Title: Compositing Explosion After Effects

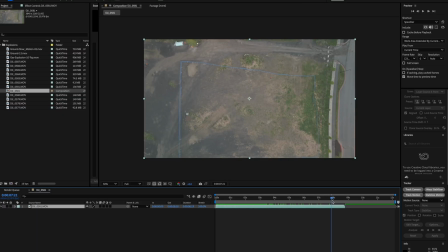0:05 hey so today I'm gonna be showing you guys how I created and composited this effect
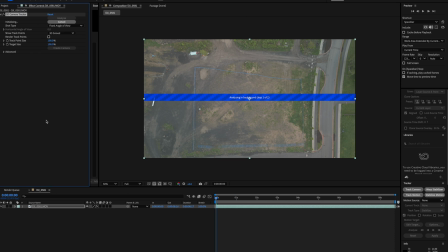0:09 and after effects using make big films explosion assets you should go check them out really good assets for pretty much anything you need but let's just get straight into it the first thing I did was 3d track
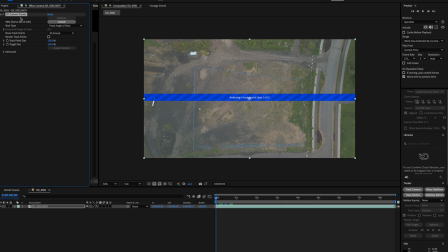0:22 the scene and then create the solid so that we had the position data to paste the assets on from there so this would
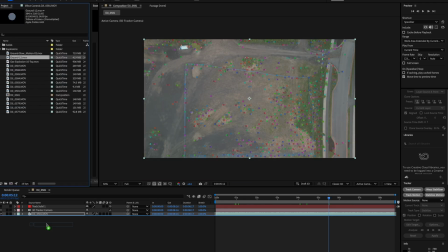0:29 always be the first step if you have anything moving so once our 3d track was done i took the assets that i wanted to specifically two of them that i
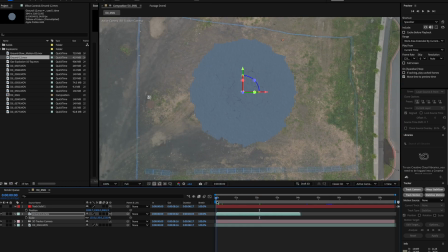0:37 found on the website for a bird's eye view and started placing them where i seem fit inside of the scene and because i shot in log typically what
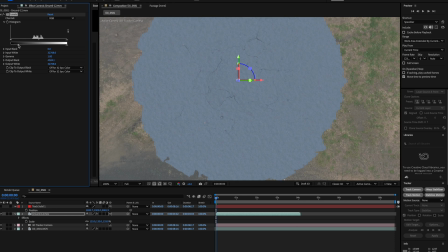0:44 i do is i pull back the levels bringing back the blacks and the whites trying to match those highlights the contrast and the shadows with
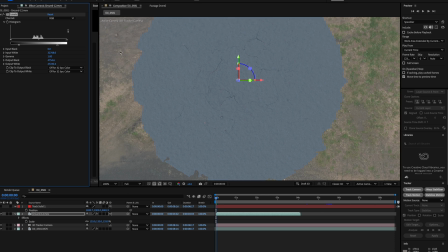0:52 the scene that i'm using it for and this just depends on if you if you're blending it with something that's in rec 709 or in log flat footage. The second thing I did was add a tritone effect and then I usually sample the mid-tones from something like the ground and then I play with
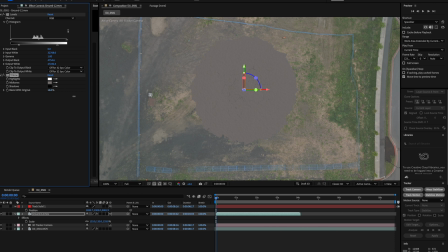1:06 the blend with the original setting on it just to make sure that I have a fine mix in between the two and this usually helps blend it a lot better into the scene. So this is another trick. So to bring in the next asset there's actually a cool little trick that I learned and if you duplicate that layer and you hold option and
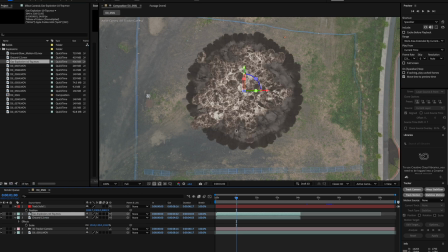1:24 select the other layer and drag and drop it over that it not only replaces it but it inherits all of the settings from the last one that
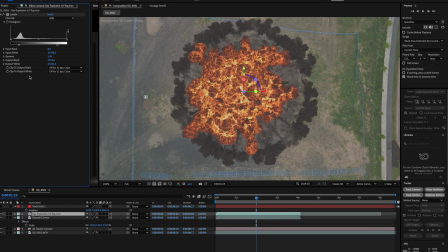1:32 being if it's a 3d track and alpha the effects and everything else and just this just makes it easier to actually adjust it because typically a lot of the settings you're going to put on that one thing will apply to the next now once i brought in that explosion layer it was a bit too saturated for the log footage so i just added a hue and saturation effect and pulled it down to minus 60 but
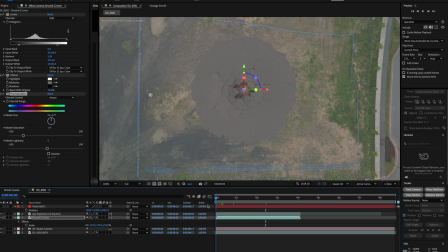1:51 you can also do this with the tint effect it just depends on what you're doing from there i played it a few times to see if it matched and fit
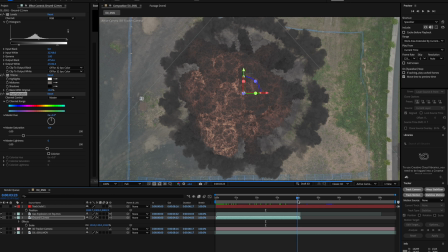1:57 in properly and i kind of like the look of it so i wanted to move on to the next step and try and do something a little more creative
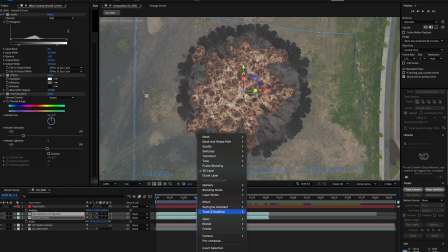2:04 so add a time remapping effect and then add a keyframe somewhere in the middle or the area where you want to go in slow motion and then the end key frames pull them out further so that we can have this gradually go into slow motion you can also
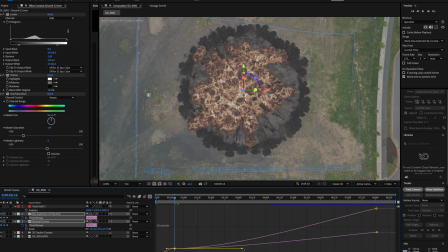2:17 go into your graph editor and then tweak it around a bit just to make sure that it's going into slow motion at the speed that you want to but this just always depends on what you're trying to accomplish so just figure out what works for the scene you're doing and then kind of go from there.
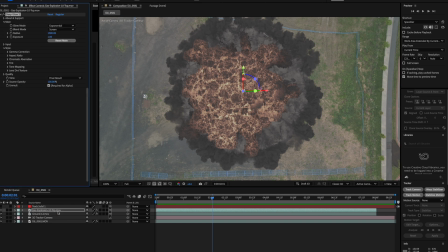2:31 I wanted to stylize it a bit more so I added the deep glow effect to the explosion layer and I wanted to isolate just where the luminance was
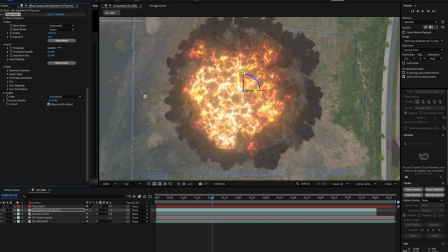2:39 so I just changed the threshold and then adjusted it until I had more of those highlights showing and then we changed the radius which is pretty much the spread of the glow to kind of bleed out more into the image to look like it covers the assets
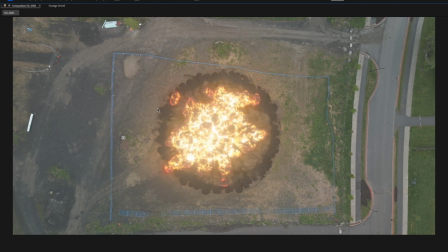2:53 and then I played it back a few times just to see if it was fitting for what I was trying to do I thought it looked pretty good so I thought
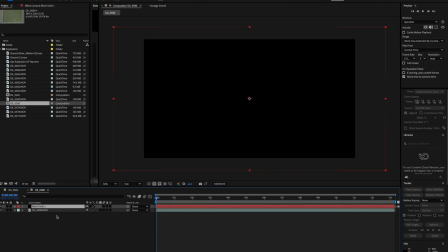2:59 it was time to move on to the next step so if a bomb went off typically you'd see some kind of distortion spreading out so to do that we created a new pre-comp and inside of there we created a solid then you want to create a mask duplicate that mask and change
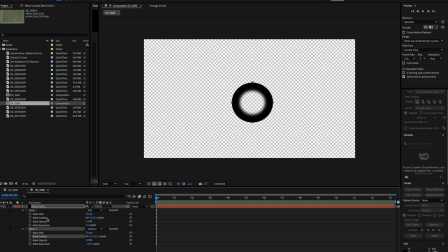3:13 the second one to subtract now we're just going to play with the feather values to make sure it bleeds out a bit and then we're going to add a keyframe to the expansion and then we're just going to make sure that we have something that looks like a ring so that we can actually see visibly what it looks like at the start so what you're going to be doing essentially is creating a keyframe at the beginning where the expansion
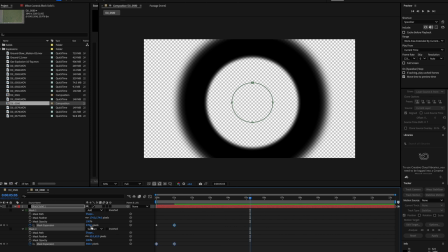3:33 completely closes that mask and at the end of the clip you want to keyframe the expansion to completely leave the frame so once you're happy with
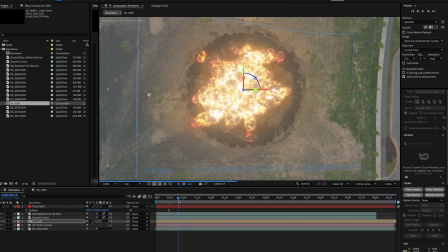3:39 the distortion you created go back into the main comp that we did our explosion and everything in and then bring in that pre-comp where we were creating
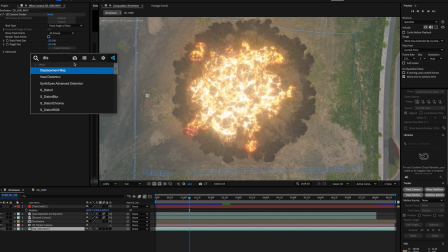3:47 the displacement map disable it add a displacement map to it and change the values and this is what's going to help displace the background to
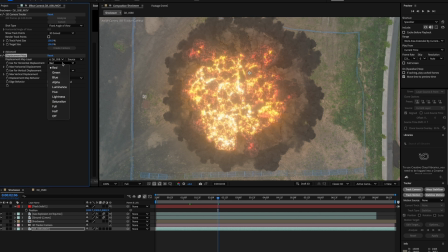3:54 make it look like a shock wave is coming out this is a neat little trick and you can use it on a lot of things and from there i just
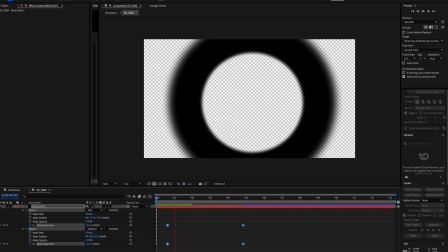4:00 went into my layer back and forth and kept tweaking it until i found something that looked good especially for the timing of me
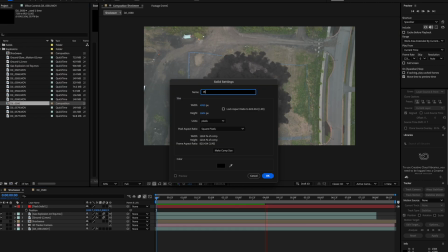4:07 putting it into slow motion. I wanted to make it look like something hit the floor to initiate the explosion.